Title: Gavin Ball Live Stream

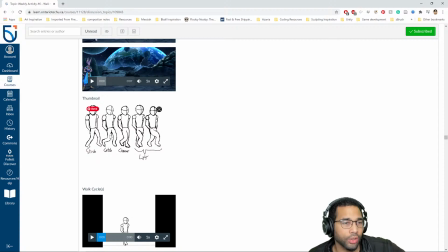2996s
fundamentals of what's happening, okay, which is like we have a bone here, okay, which is we can represent with a line, with a dot and a dot, right? And then we have another bone and we have another bone. These never change length. They always basically stay the same length.
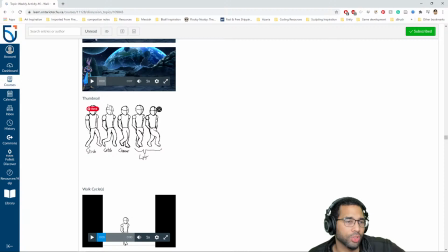3012s
And when it's straightened out, it'll push the hips up. And when it's bent, the hips will come down, right? So think of it in those simple terms. Don't get lost in the details. Focus on just the movement.
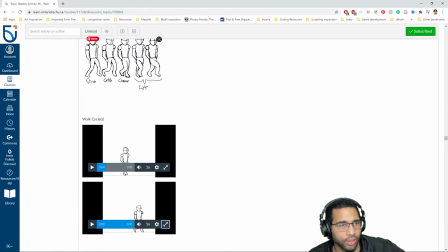3027s
You can do that with a stick figure, and if it works with a stick figure, you can happily add on the muscles and rest of the forms and structures after the fact.
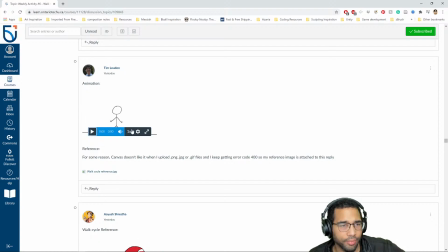3039s
Okay, this one's just a little too simple. So it's like, I think just a couple of drawings.
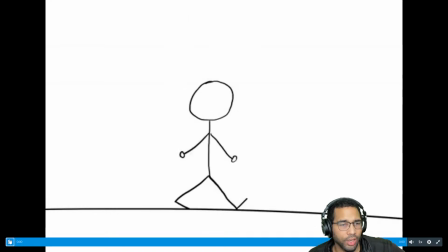3045s
So definitely needs up and down. We need a little bit more going with this. And again, automatically, if we have the legs kind of going forwards and back, but we don't have any up and down,
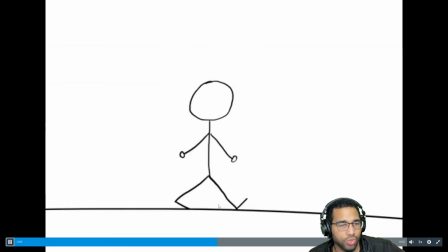3059s
we're going to get strange compression on the legs, and they'll get the volume will change in unnatural ways.
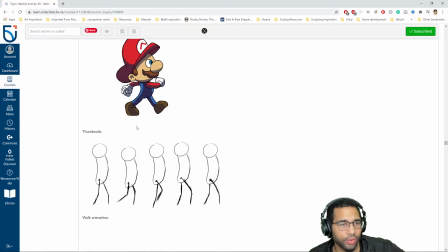3067s
So we definitely need to make sure that we have a nice up down. So this one's not too bad.
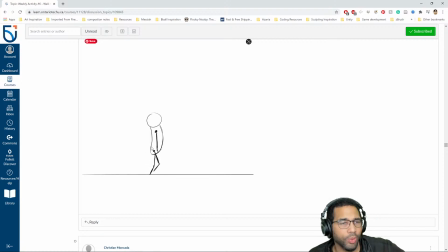3074s
Just watch maybe a little bit too much back forward back, but for the most part it's not too bad. Watch also the fluidity of the feet. Sometimes they look like they're sticking in position, as opposed to kind of tracking back, right?
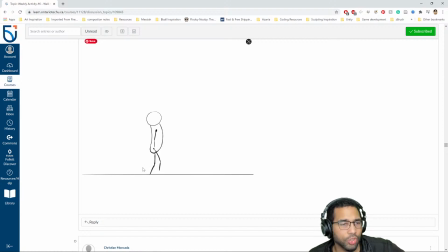3089s
So we want to make sure that the foot kind of steps, tracks back, steps, tracks back, like that.
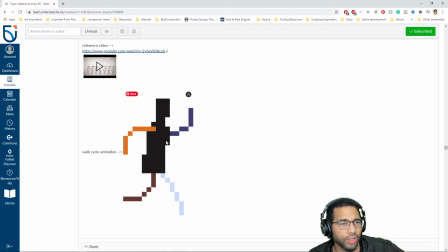3100s
Okay, not bad. Simplified. I think maybe more frames would be great. Okay, to get this more fluid. But other than that, like, I think it definitely works. More of a run cycle than a walk.
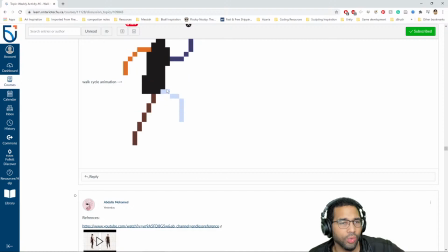3112s
The way you can tell the difference is a run will at times have both legs, both feet off the ground. A walk will always have at least one foot on the ground at the same there will always be at least one foot in contact with the ground in a walk.
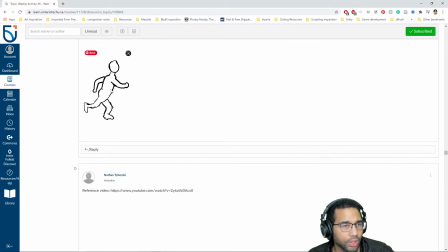3134s
Okay, this is not bad. Again, getting a little lost in the exterior, not focusing enough on the interior forms and structures and what's happening. Similar, kind of just, do you need another kind of iteration after thumbnails, okay?
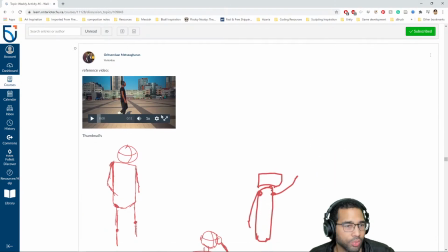3154s
So I do want you to continue doing thumbnails, guys, but just make sure that you do another iteration. So this is a good reference. This is a great reference, actually, for a walk. You will want to choose a section of it to work with.
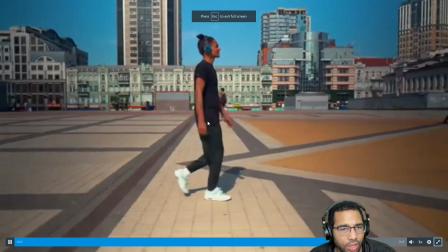3166s
And you'll want to kind of look at what's happening. It's a little hard to tell, but look at what's happening with the shoulders.
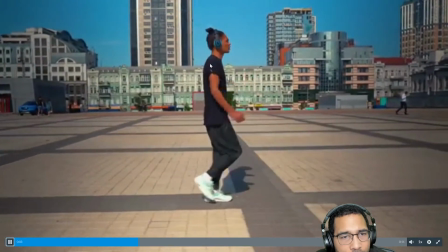3173s
Swing forward. You can see its origin is kind of moving. The head is kind of moving a little bit too.
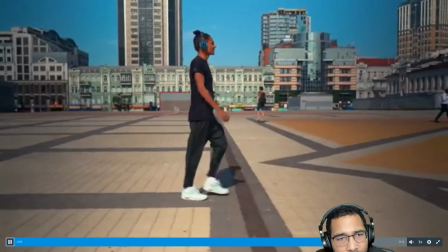3179s
Arms are straight, but then the elbow bends, swings forward.
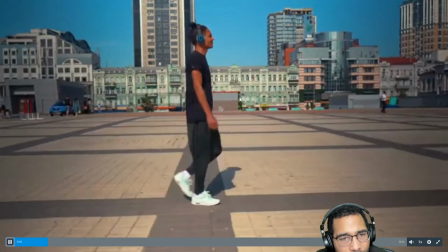3184s
There's a bit of a slow in and slow out of this position, right?
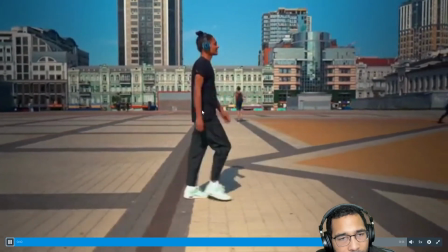3194s
And we see a bit of the up down that's happening there as well.
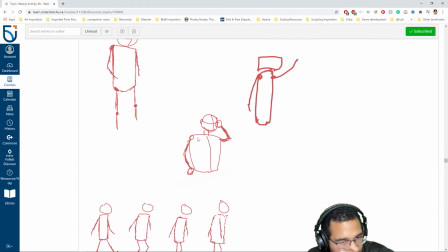Okay, so good reference. This doesn't quite do it justice.
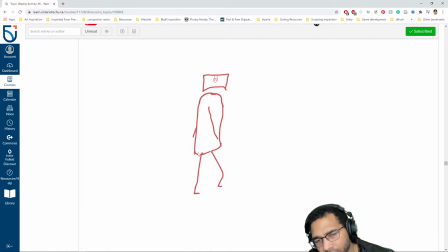3212s
Just because things like the legs are kind of getting longer or shorter. See, if the ground were to be here, see how those legs kind of lift off the ground and then kind of come back down. So just be mindful of their volumes. And I know it's probably not intentional, but it kind of looks like,
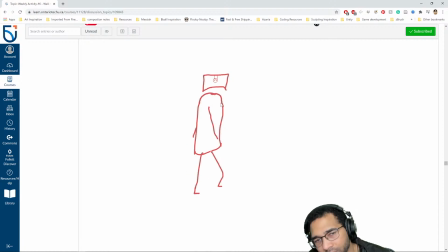3230s
just based on the amount of drawings and where everything's placed, it looks like these arms are just rotating, swinging around the body, as though the body is just pivoting on a vertical axis. So just be mindful of things like that.
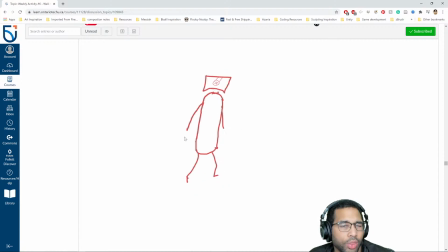3245s
It probably works the other way, but what things look like based on the drawings that you've chosen. You do have to be careful about that kind of stuff.
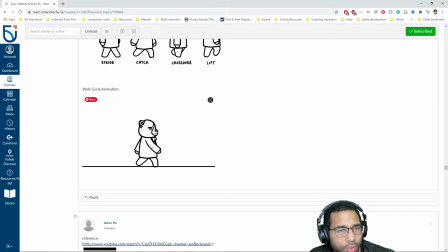3258s
Nice simple example here. I think it could be a little bit more fluid, so maybe a few more drawings to flesh things out,
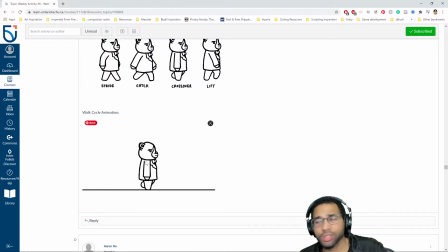3265s
and maybe a little bit more overlapping action through the head and ears potentially, just to liven things up. Okay, because it maybe reads a little stiff, but good job getting the up downs.
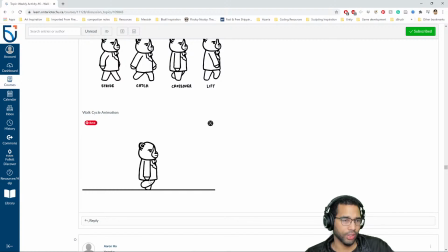3280s
I think a little bit of overlapping action on the head and just like a few more in betweens would really kind of bring this thing to life. One other small thing to be careful of is the thickness of the leg. So in the front it's thin, And then the back, it's a little thicker, a little wider.
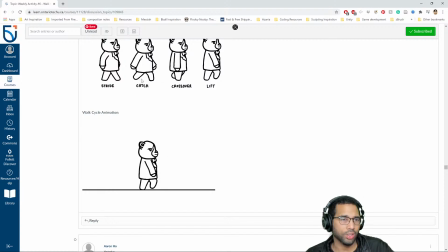3296s
So just try to keep that consistent as well. You can kind of see it here and here.
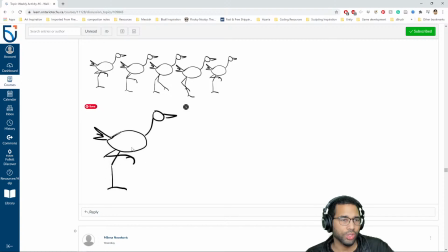3305s
So this one's interesting, not bad.
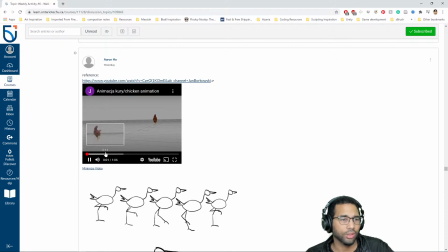So one thing, and I don't know how much of the walk we can see here, but the chicken's head kind of has a forward back movement,
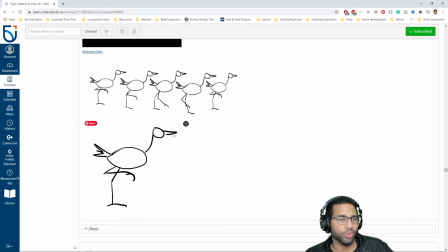3325s
which you kind of have an up down here as opposed to a forward back, right? And the chicken's foot usually comes forward for each of its steps. But I like the thought process. I like where you're going with it.
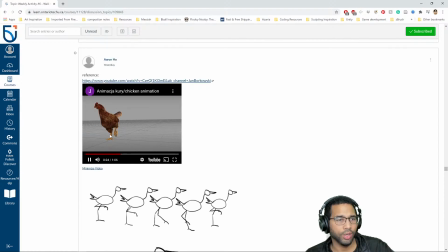3339s
I think it just needs maybe a little bit more kind of closer, more detailed attention to the reference material.
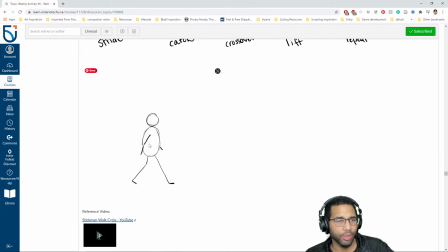3351s
All right, and just timing and kind of lack of in-betweens again.
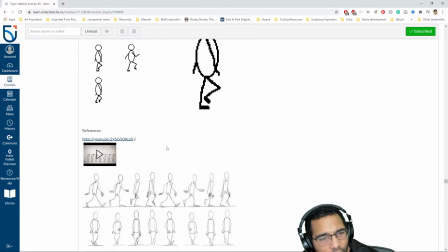3357s
So I'm not going to necessarily go through all these guys. A lot of the same issues.
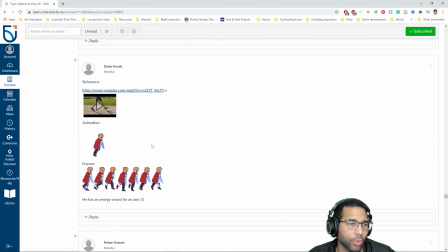3363s
As we come to our final assignment, we have to make sure that we're getting closer to cleaned up stuff.
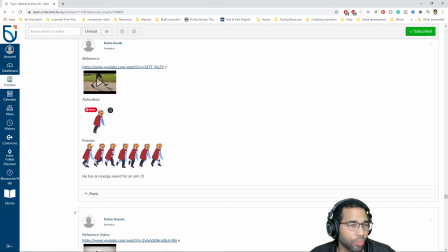3370s
So this is actually kind of more in line with kind of where we're going to want to go. So this is not too bad. The main thing is not a lot of up down either on this character. So those legs are automatically kind of shrinking and stretching.
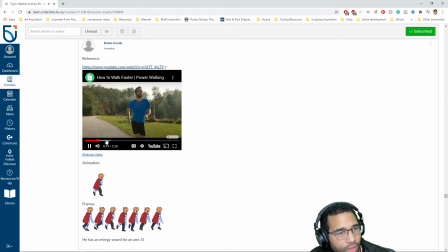3394s Dedicated to working on your speed, increasing the frequency of your steps.
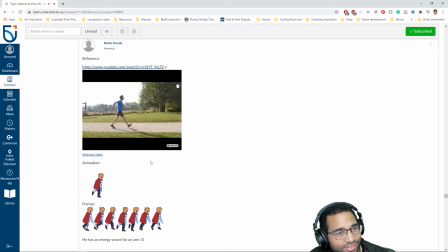3399s Increase the pace of your steps, making sure to roll through your feet and push off with your toes.
So it's hard to tell, but there is a little bit of an up down.
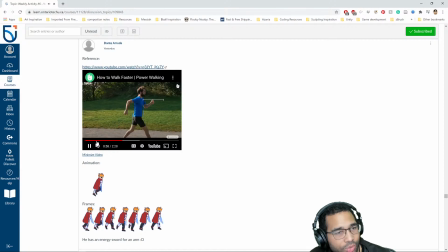3408s
So make sure to warm up beforehand by walking for a few but those are things we need to exaggerate in animation to get it to read properly.
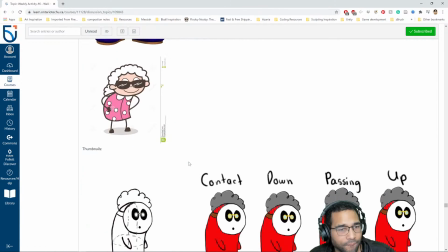3419s
Okay. All right, guys. So hopefully
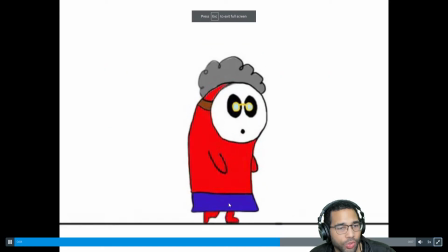3426s
you have the idea that I think this works pretty well. The feet are working well.
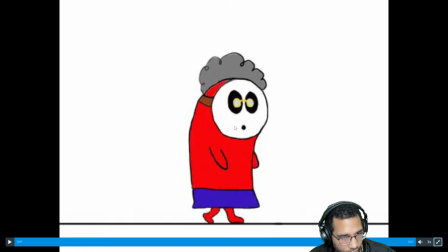3431s
I think the rest of the body could maybe have a little bit more of an overlapping action. Maybe something could be happening with the hands too. But I mean, it kind of works.
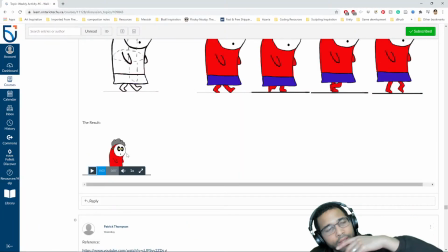3441s
I think just by virtue of you having the up down there and the legs working properly, it works fairly well.
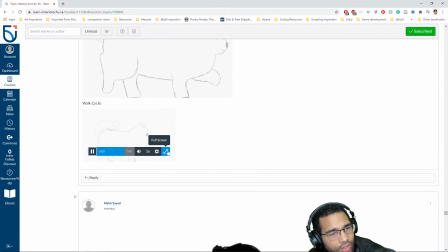3449s
Oh, someone got ambitious. They did a four-legged walk. That's quite ambitious.
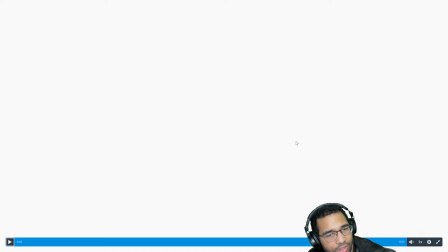3457s
Careful reference is required to kind of really get this going.
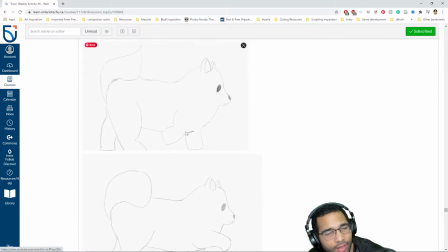3462s
I would actually do a bipedal walk cycle before a quadruped.
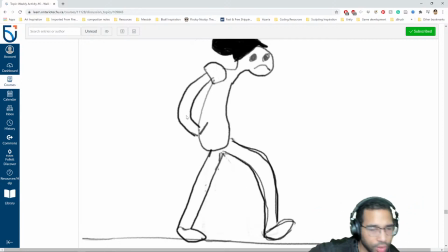3468s
It's just it's a bit of an extra thing. There's a book by Edward Muybridge.